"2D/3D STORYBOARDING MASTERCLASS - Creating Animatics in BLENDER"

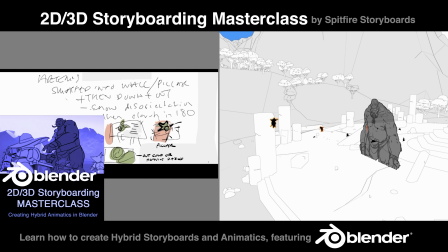[12:13]
And so how we need to maintain clarity and consistency across the whole action,
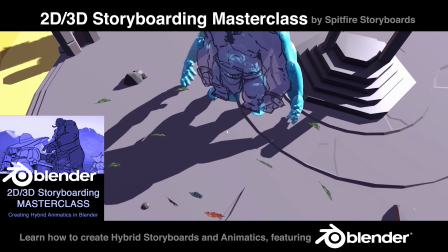[12:18]
that will need an extra layer of care and attention as well. I'm going to drop down into the walk mode so that I can explore
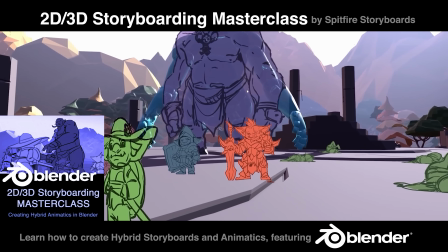[12:27]
this now from the level of the characters and see what we've got to play with.
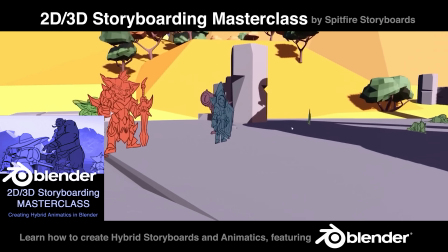[12:32]
What does this space feel like? What are the opportunities that it can provide us with? Getting a sense for how our characters feel in that space,
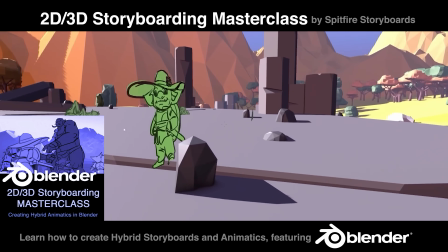[12:41]
how they feel in relation to one another spatially, just really kind of immersing myself in this moment now.
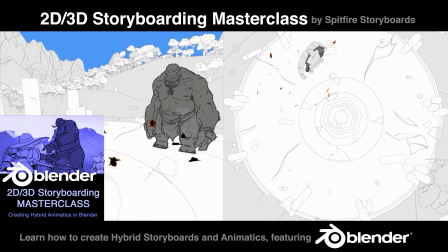[12:47]
Before the character blocking, I have two views of the same blocking. On the left, the more localized view, so we can see the characters moving around the environment.
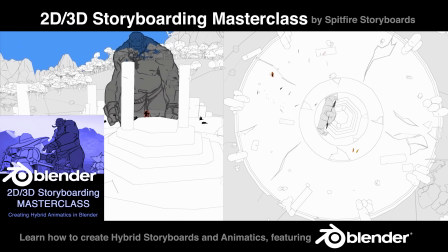[12:55]
On the right, we have that bird's eye view of the whole arena, so you can see how much everyone moves around.
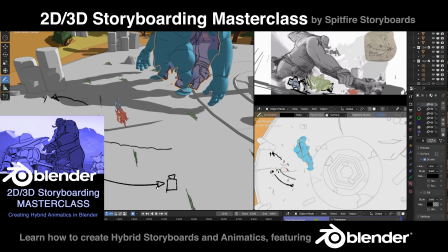[12:59]
The camera will be orbiting around here, framing Artemis, until we get towards the end of the framing and then the focus wants to shift onto Wodan.
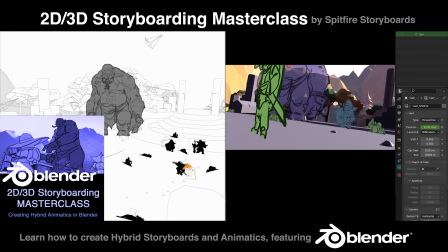[13:07]
That end framing of shot one takes us into the next shot. So the focal point of where I end Wodan on the first shot needs to hook up to roughly where he is on the second shot. This helps keep our eye where we want it to be.
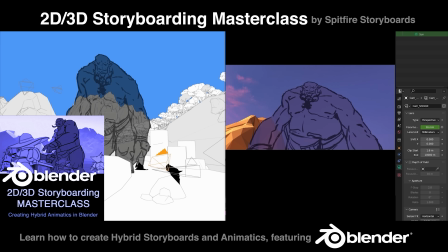[13:20]
You can see like how much of this relies on you playing this out in your imagination, right, during this blocking phase.
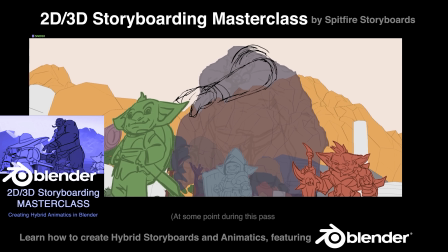[13:27]
The next pass is the roughing out of the characters across the scene to build upon that base structure with the specifics of the characters' actions and performance.
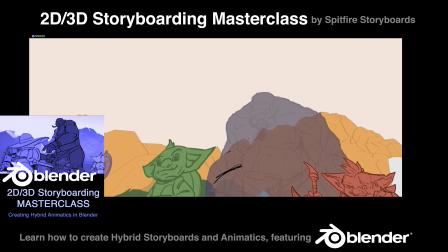[13:36]
This is now all about the execution of those characters as they move and act their way through the scene,
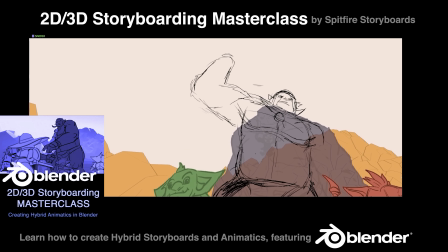[13:42]
building upon that potential that we've already set up with our staging and blocking.
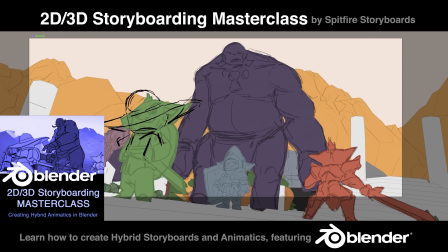[13:47]
We already have the shot choices, so now it's all about focusing on the expression of those characters and action in 2D.
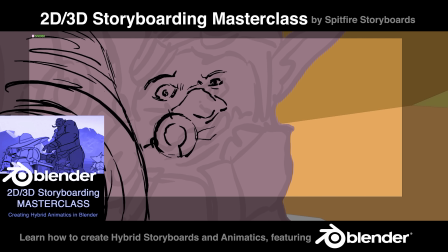[13:53]
It's a combination of action choreography, full body physical motion,
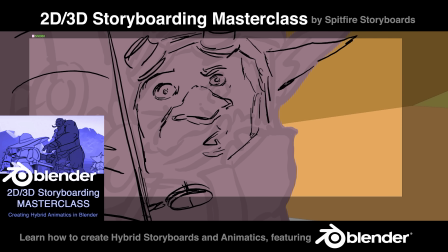[13:59]
and the emotional performance of the characters, and how we connect all those things and keep the energy and movement and flow going across the shots.
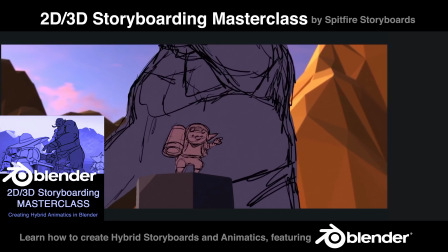[14:07]
Drawings can be as rough as you like. With Yomar, we get his characteristics and movement.
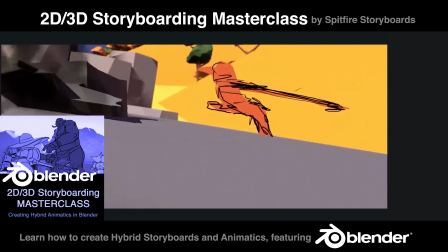[14:13]
Then we hand over, and in comes Vedak, and you can see immediately the difference in the way they move.
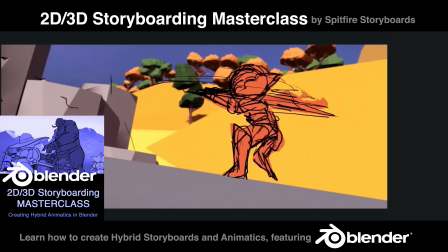[14:19]
That's what you're looking for when you're looking to make those characters immediately distinct from one another.
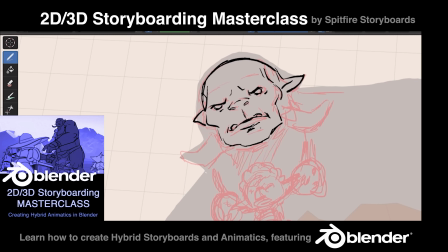[14:24]
We now move into the final part of the process of this module, clean up and polish. Now we're in something as complex as action.
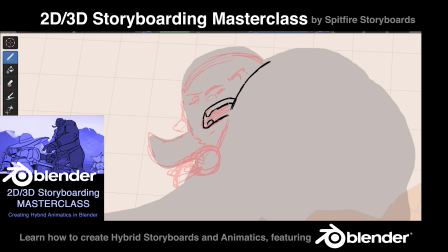[14:30]
I want to go more in depth with this now so that we can really take this action scene that we've done to a nice finished professional level.
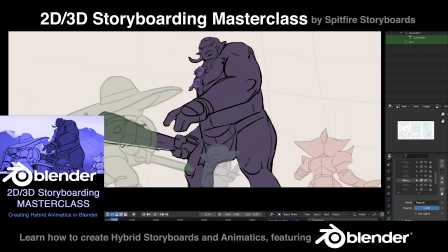[14:38]
For the ogre, I first focused on that very wide shot,
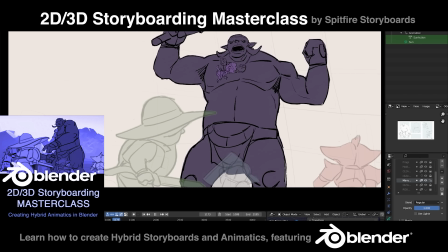[14:42]
cleaning his full body and face up to get that extra value gain I talked about to clearly establish his full look here.
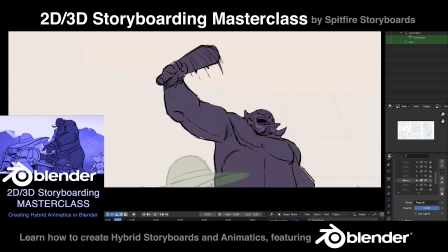[14:48]
Then I mainly focused on the head and shoulders, really thoroughly across the entire scene,
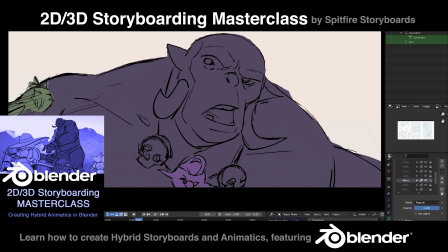[14:53]
making sure his face is readable and the expressions are defined and clear at whatever distance I am viewing him.
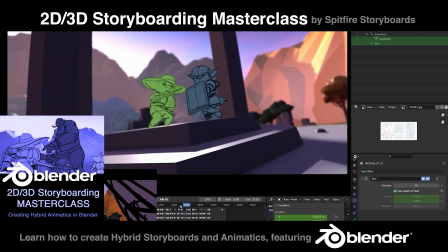[14:59]
One specific plus up I did is the shot of them running up to the altar. When I first blocked that out, it still didn't have much energy, so I just pushed the camera a bit further here.
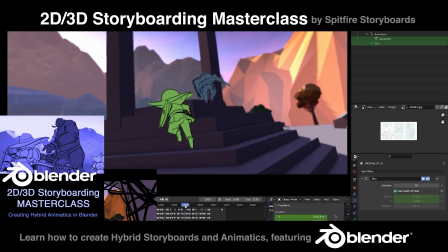[15:08]
I started it further back and pushed it further in, so it made it go faster.
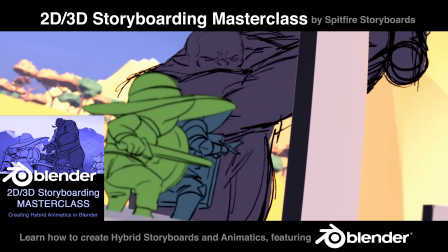[15:12]
Using Ian Hubert's free camera shakeify add-on that I showed in the 3D lesson to really lay in that organic handheld feel across the scene.
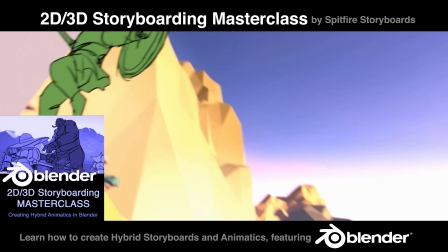[15:20]
I went through and dialed that in across all the shots, carefully choosing when and where I wanted the camera to be more subtle or extreme in its shake.
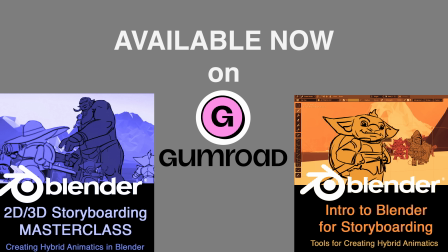[15:28]
So that's a little vertical slice taste of the Masterclass course there. So hopefully from this and the other information available on Gumroad, like the lesson descriptions and things like that, you'll be able to see exactly what's in each of these formats and decide which one is right for you at the moment.
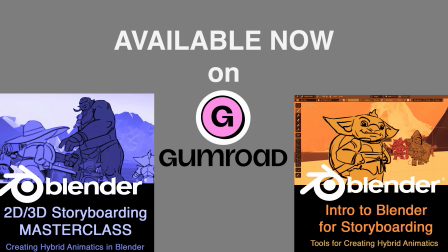[15:44]
You may be absolutely up for the Masterclass right now, in which case, come along and grab that bull by the horns. But if you think you're in the market just for that introduction to Blender, all of the how-to, where the buttons are, where the functions are, without any of the broader storytelling and full process application,
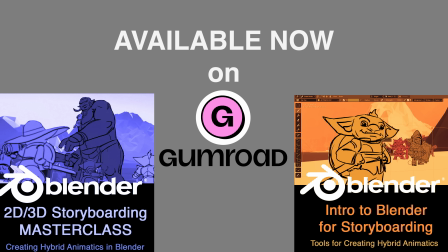[16:01]
then the intro to Blender for storyboarding will suit you very well. But the Masterclass is where all the real meat is. It's about then how we apply these techniques to tell stories, to construct sequences, to take our storytelling into this full 2D, 3D hybrid process.
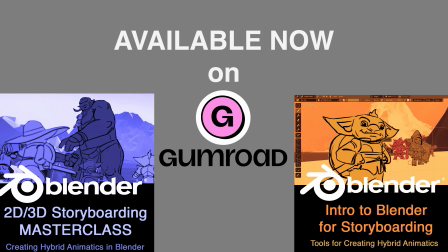[16:17]
I really hope you enjoy the course and can get as much out of it as I've put into it.